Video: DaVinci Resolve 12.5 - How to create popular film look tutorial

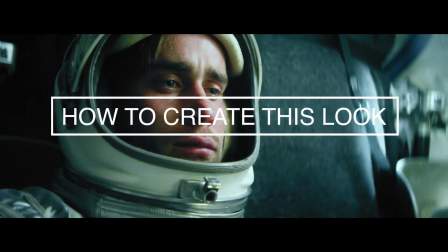(0:00)
Hey, this is Denver Riddle from Color Grading Central with a quick one minute tutorial on creating this popular film look in DaVinci Resolve.
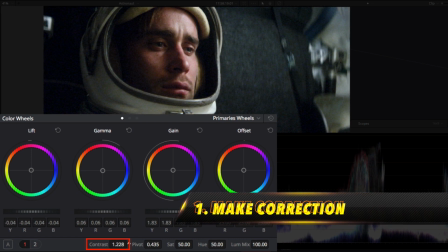(0:09)
The first thing is to brighten the shot and add some contrast so we can have a good starting base point.
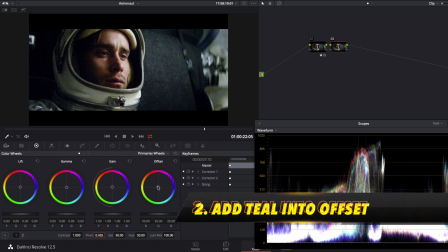(0:14)
This is our base correction. Next, we'll create the look by pushing teal colors into the overall image with the offset control.
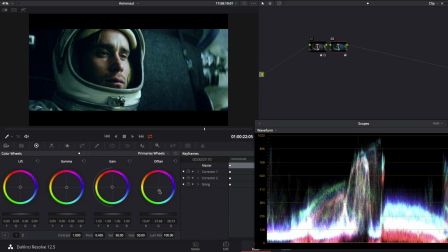(0:23)
This will create color contrast and will allow us to emphasize our skin tones.
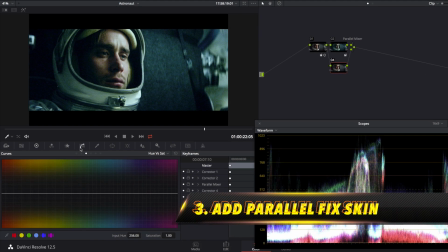(0:27)
Next we'll add a parallel node and then going to the hue vs saturation curve we'll add a
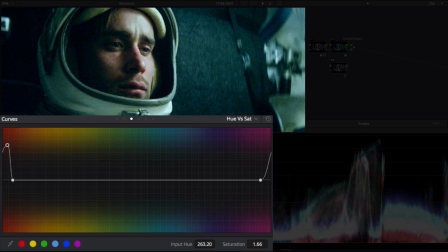(0:32)
point by clicking on the skin tones and dragging up on the center point to get her skin tones to pop.
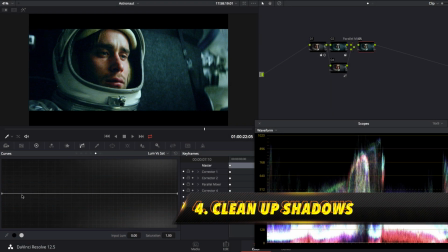(0:38)
Lastly we'll clean up the shadows by adding a corrector and pull the teal out of the shadows with the luma vs saturation curve.
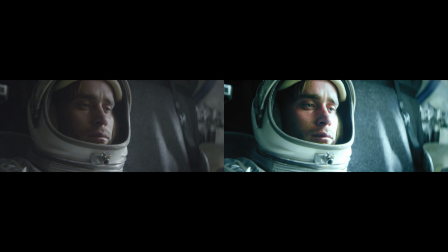(0:45)
If you're a filmmaker and you enjoyed this tutorial I want to let you know about a free live training
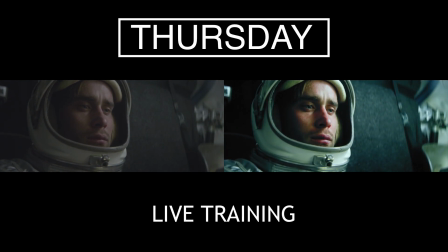(0:50)
I'm doing this coming Thursday where I'll teach you the same grading techniques used in Hollywood.
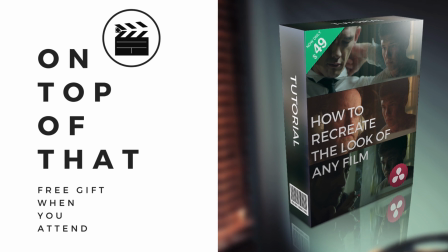(0:56)
I'll also begin giving away a free tutorial that's a $49 value and one lucky winner will win a tangent ripple control surface.
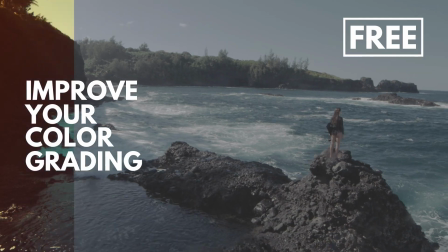(1:03)
So if you want to dramatically improve your color grading with one simple webinar, sign up today and I'll see you at the training.